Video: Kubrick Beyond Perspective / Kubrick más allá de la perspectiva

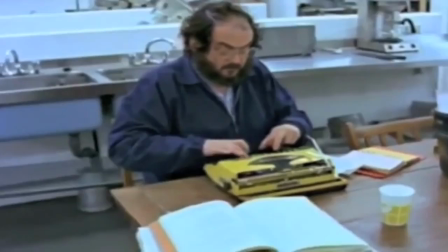17s
Stanley Kubrick was one of the most famous and recognized film directors of modern cinema, ironically ignored by the Academy.
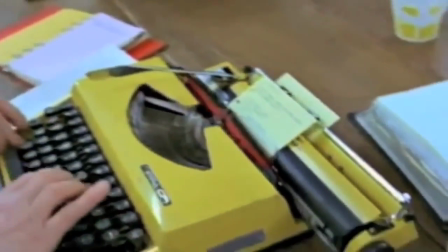24s
There are so many well-done elements such as cinematography, casting, production design,
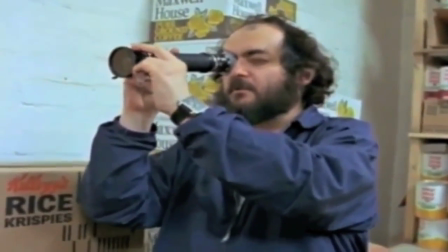30s
and narrative in his movies that it's almost impossible to define one of them as the reason of success.
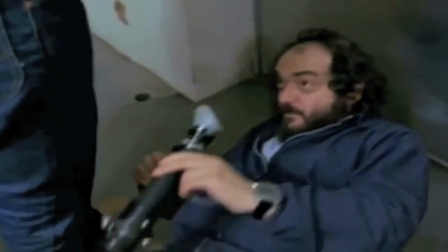40s
Definitely, all of these factors are perfectly combined in order to create visual harmony. But what is a key element that has made his movie so particular?
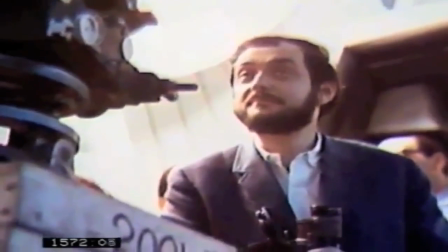48s
Perhaps there isn't a secret formula, but one of the patterns we can find on Kubrick's films is certainly staging,
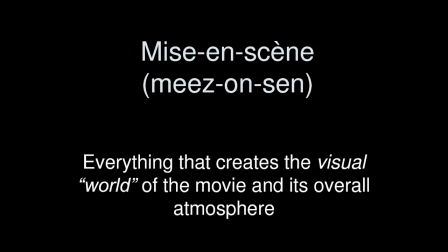54s
also known as mise en scène, which is simply the method of presenting a play or film.
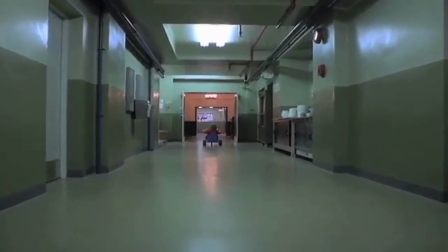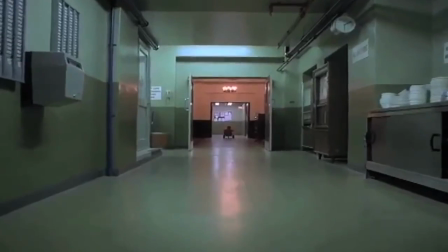66s
While analyzing some shots of Kubrick's distinguished films, we discovered he was especially keen on staging,
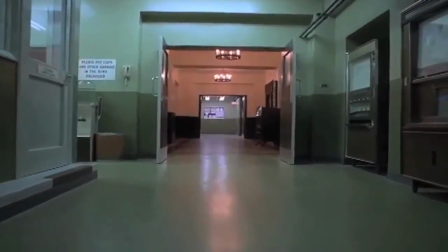72s
and so accurate on it that when you see those shots,
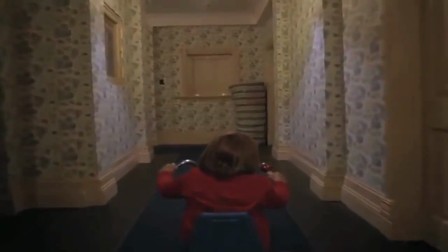76s
you perceive that something is wrong or that everything fits so perfectly that you feel something bad is about to happen.
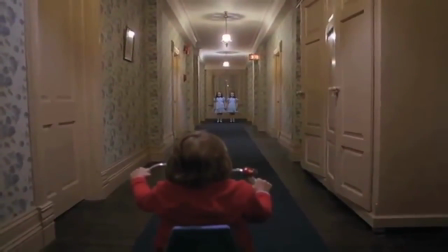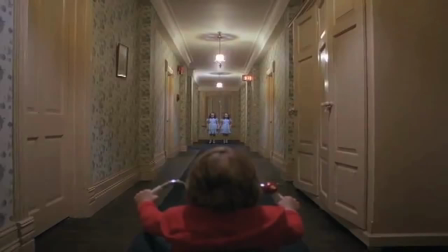89s
The perfection within staging produces a symmetrical or balanced composition that it contributes to generating anxiety in the viewer.
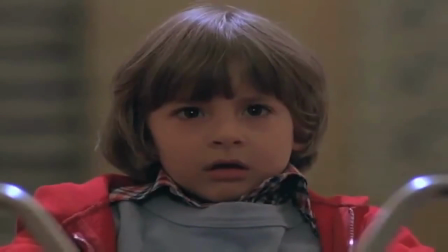101s Come and play with us.
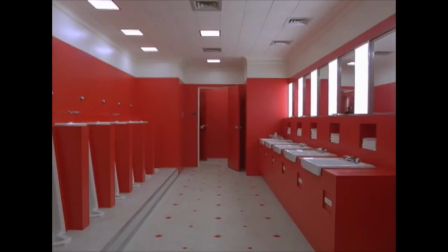109s Come and play with us, Daddy.
In Kubrick's films, we can find a relation between staging and a singular composition, which creates a pattern in many of his shots since the beginning of his cinematographic career.
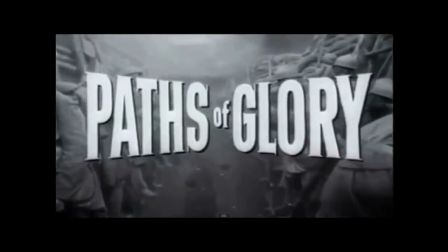122s
As we can see in 1957's Path of Glory until one of his last movies as a director, Full Metal Jacket.
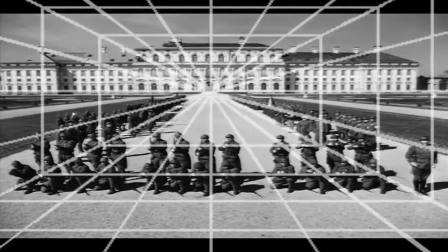131s
This composition consists on the creation of a feeling of depth toward the center of the frame.
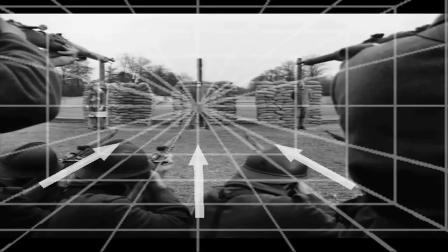137s
This sensation is achieved by the symmetrical position of the elements that guide your attention to the center.
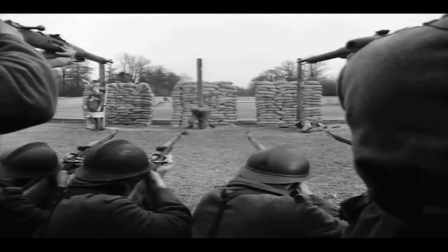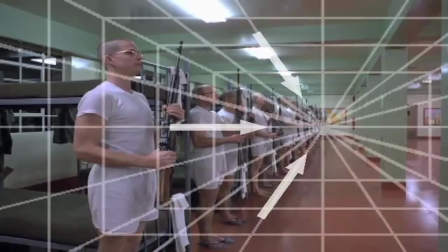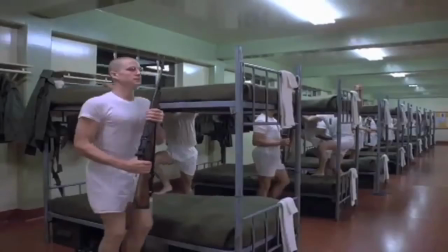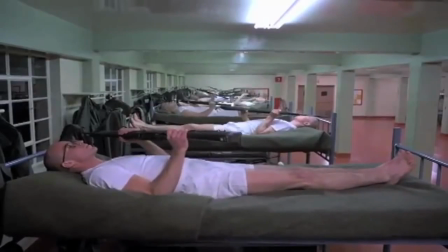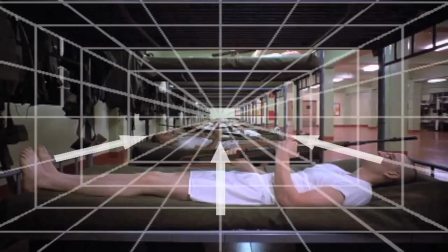180s
In this example, the beds play an important role pointing out the center.
This is my rifle.
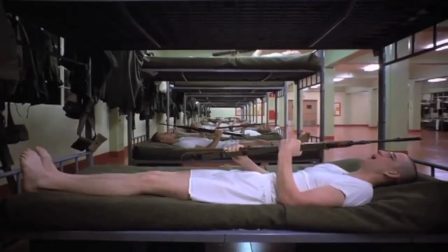188s There are many like it, but this one is mine. My rifle is my best friend. It is my life.
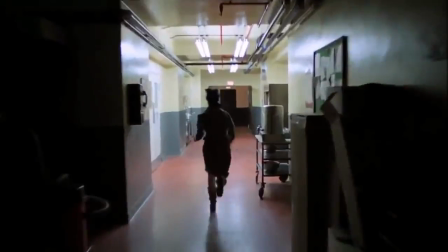197s
There are many experts and film critics that point out the manipulation of perspective as the main element on Kubrick's filmography,
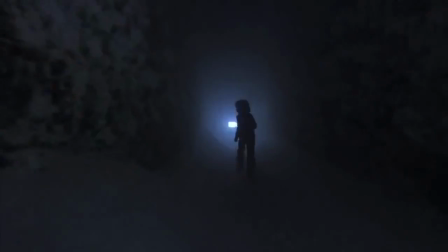206s
specifically referring to one-point perspective technique. But what is one-point perspective in films?
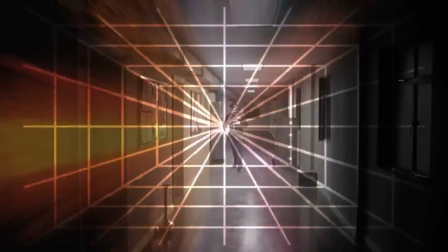213s
What does it mean when we say the shot is in one-point perspective? We can find perspective in every shot because it's just a way of representing space.
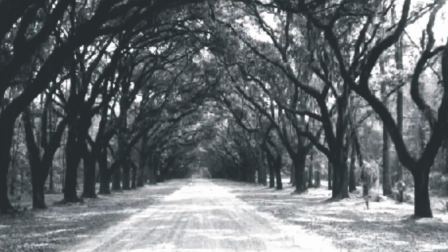224s
Depth is usually achieved throughout perspective,
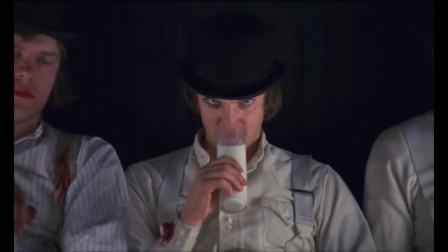227s
but what Kubrick aims is to create depth by composing throughout a sublime staging because it's strongly related with composition.
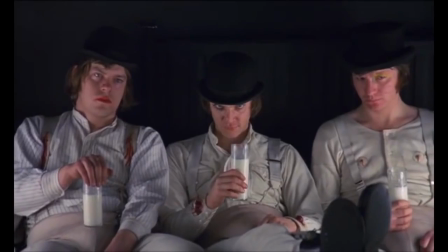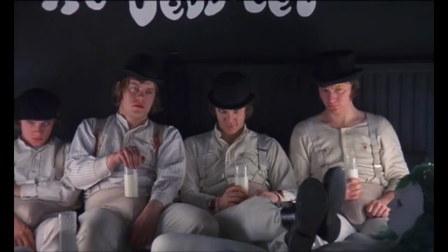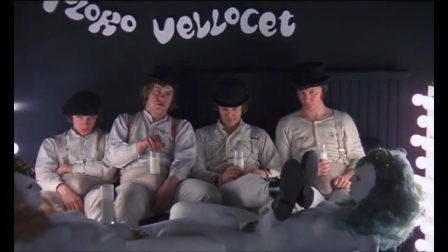245s
What is similar between Kubrick's shots is the mise en scène and not perspective.
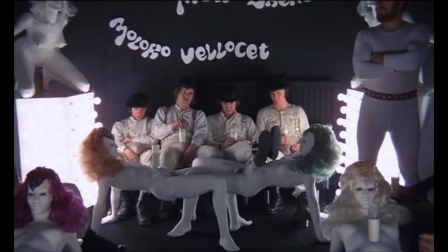251s
As we've seen throughout this video, most of the shots that use this composition are fixed or its movement is quite smooth.
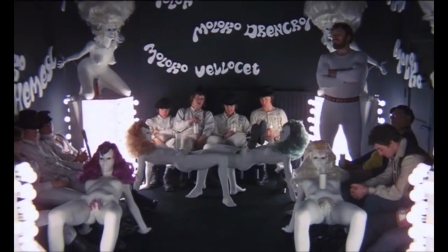259s
The camera movement creates a psychological effect on the spectator.
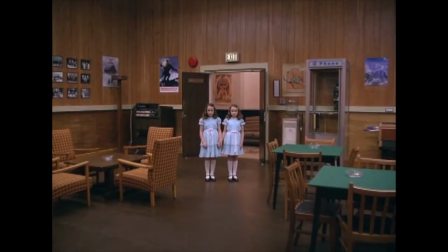263s
In this case, the absence of movement causes apprehension because the audience expects something to happen. If there is no movement within the characters in the film, the viewer assumes the camera is going to move.
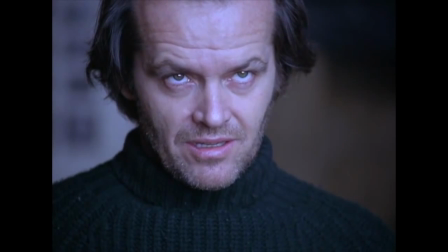274s
When nothing happens, the expectation increases, so we can infer that anxiety in the spectator grows in a directly proportional way to the time of the shot without movement.
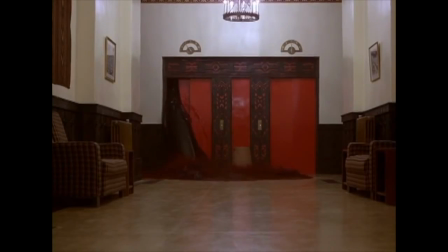286s
This phenomenon only applies when having composition so neat as Kubrick's ones.
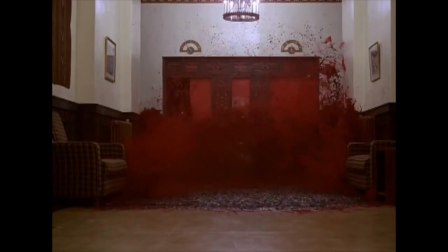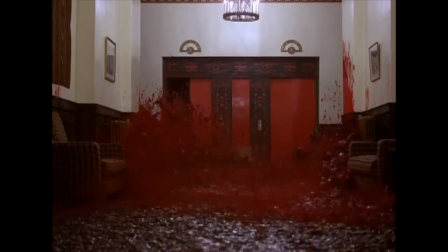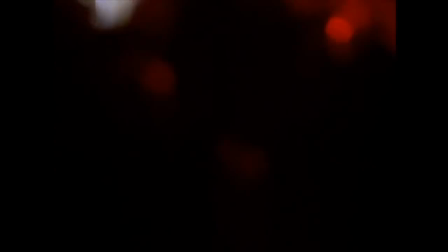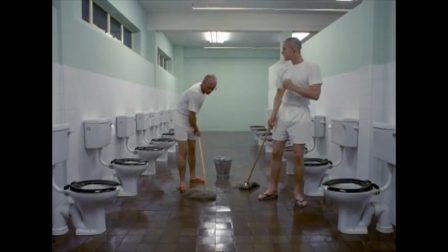308s
Finally, we have shown different examples of how Stanley Kubrick achieves that specific and spectacular sensation of deepness,
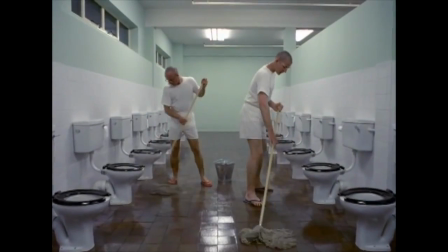315s
thought, composition, and not through perspective, as many experts think it is.
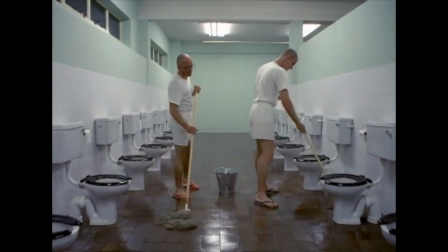321s I think Leonard's a Section 8.
It doesn't really matter the genre of the film, as we can see in Clockwork Orange, which is a drama,
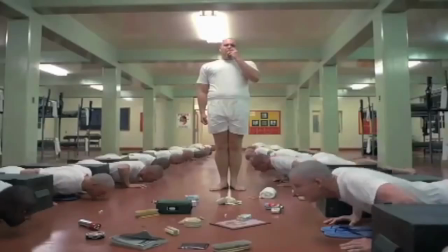329s
Full Metal Jacket, considered as an action movie, or the terror classic The Shining.
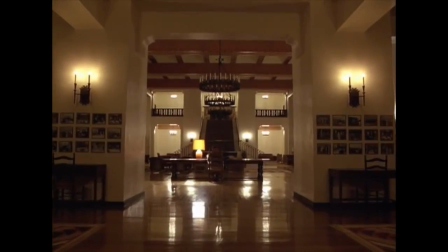337s
The way Kubrick applies this composition, despite the genre, is evident, and it's the main tool he uses to make his films visually beautiful.